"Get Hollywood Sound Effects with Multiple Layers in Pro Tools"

Hey everybody, I'm Mark Edward Lewis with Cinema Sound. Today we want to get into the anatomy of a scene via sound effects. And we're going to look at the sci-fi short film Outpost that we mixed a bunch of months ago and had all the sound design for. So just to show you layer upon layer what's possible in the world of creative control and immersion.
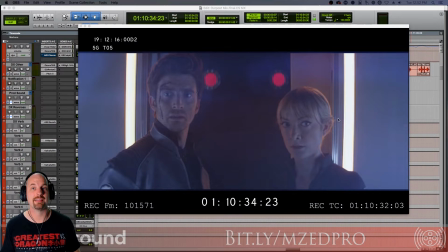24s
Let's go. So first of all, we'll just take a look at this scene briefly and all the tracks armed. We're in Pro Tools, but just about everything that we're going to show you here, you can do in any digital audio workstation. Let's check it out. This is Outpost.
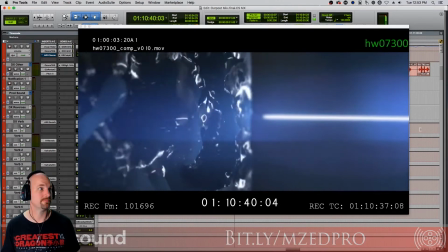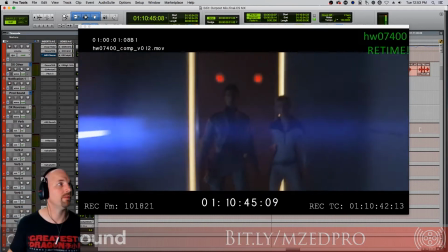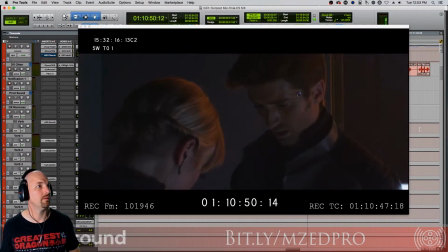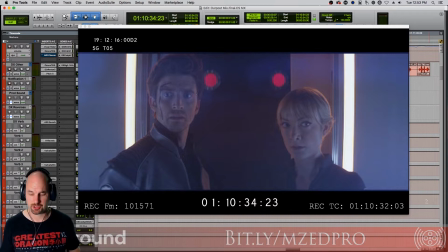57s
And that's bad. You don't want that to happen to you. So what is in all of that?
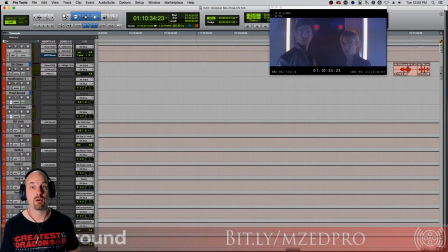62s
Let's take a look. So we've got Foley, we've got ambiances, we've got sound effects, and of course music.
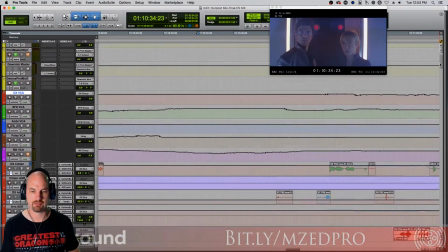68s
And we're going to mute the music here and just stick with the sound effects. Let's take a listen without the music or any of the dialogue breathing noises.
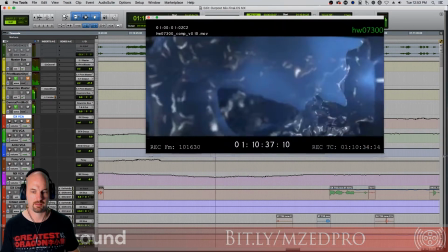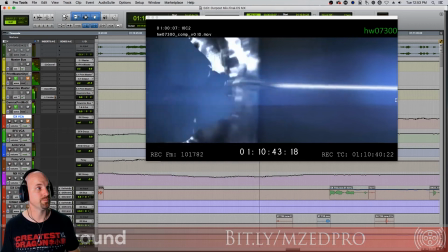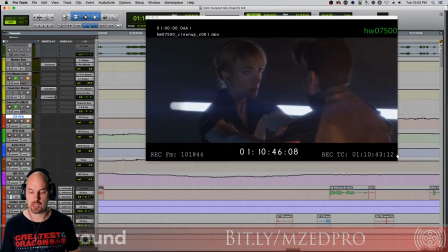88s
So, while Pro Tools errors, you can already see lots of stuff going on.
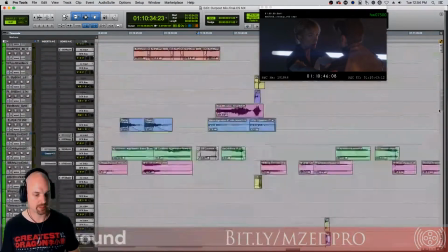95s
So let's start with just the ambiances, which is a nice, good place to start.
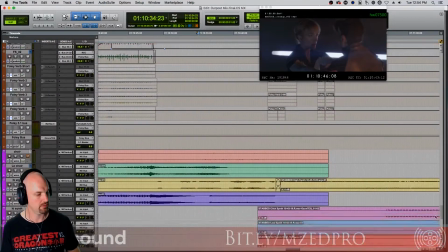99s
You can see we've got a few tracks in here. Where am I? Oh, that's the music, and the ambiances are right here.
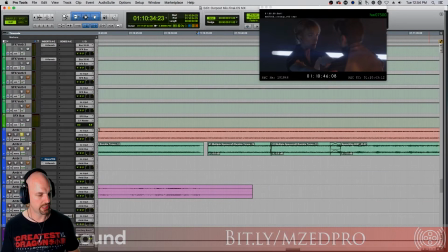106s
Here we go. Let's just solo these tracks. I've got... These are in surround, and these are in the forward channels.
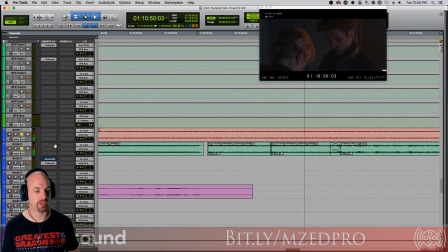122s
So it's a nice, easy, underneath, not getting in the way of anything, but gives us a nice, subtle undertone.
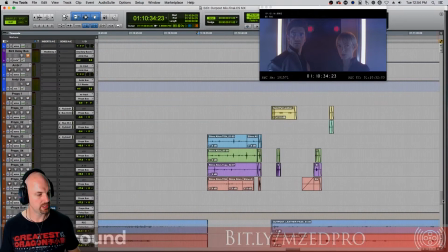130s
Immersion, really. Let's see what's down here. Oh, Foley. This will be fun.
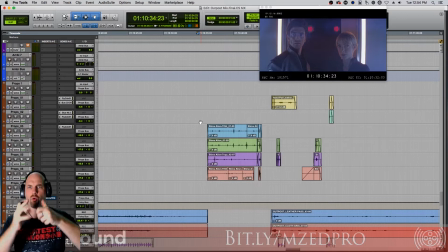134s
Now, we actually had our Foley artist do all kinds of fun things with, I think he used oranges and some hand sanitizer, gel, hair gel, or whatever to make these kind of squishy noises. Let's see what happens here. Here's number 1, Slime Alien.
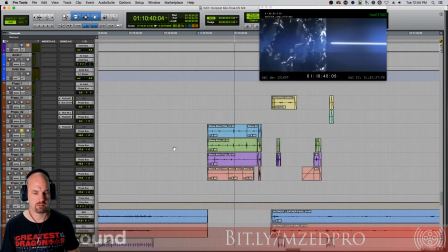Some very, very subtle stuff here. Here's this track.
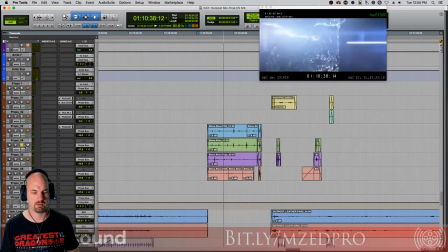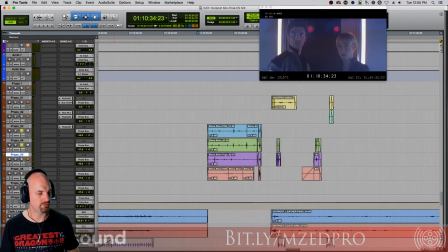168s
Beautiful. And then let's add all 4 of these slime channels together. And really, really nice. There's a hand that pats the leather right here.
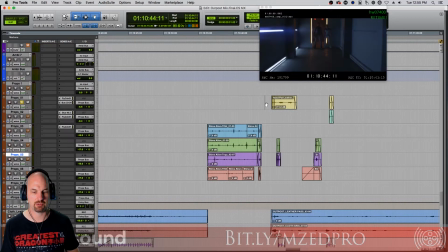188s
Let's check this out when she reaches for him. Which makes it so very nice, so very human. Without that, it just, you just would not have the same kind of feeling around it, humanity around it.
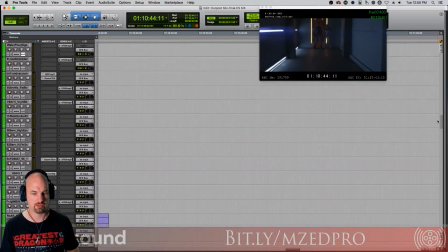201s
Okay, there's our ambiances. We're going to move up to these tracks here.
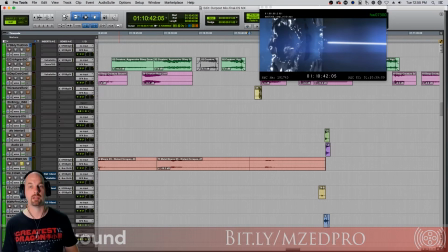206s
Here's some metal moans, just from the hallway. We figured that the hallway would have some unhappiness about having this metal or this liquid slime on it.
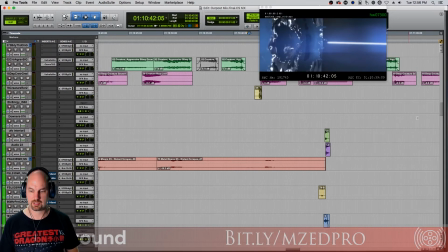224s
So that's kind of there in the background. Let's see what else we got in here. We're going to slide up, go back.
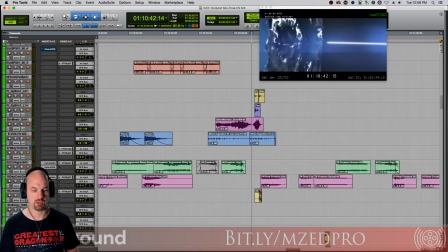231s
What's this one? Creature roar. Well, that's not a creature roar. That's just a straight arrow that's been lowered. Here's the creature growl.
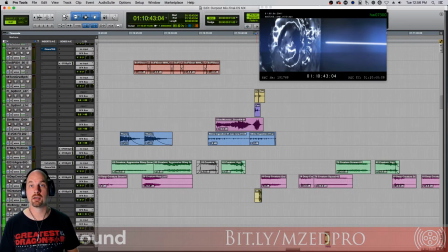245s
And that's pretty much some dog that we've reversed and dropped way down in pitch. Here's another one, kind of the same idea.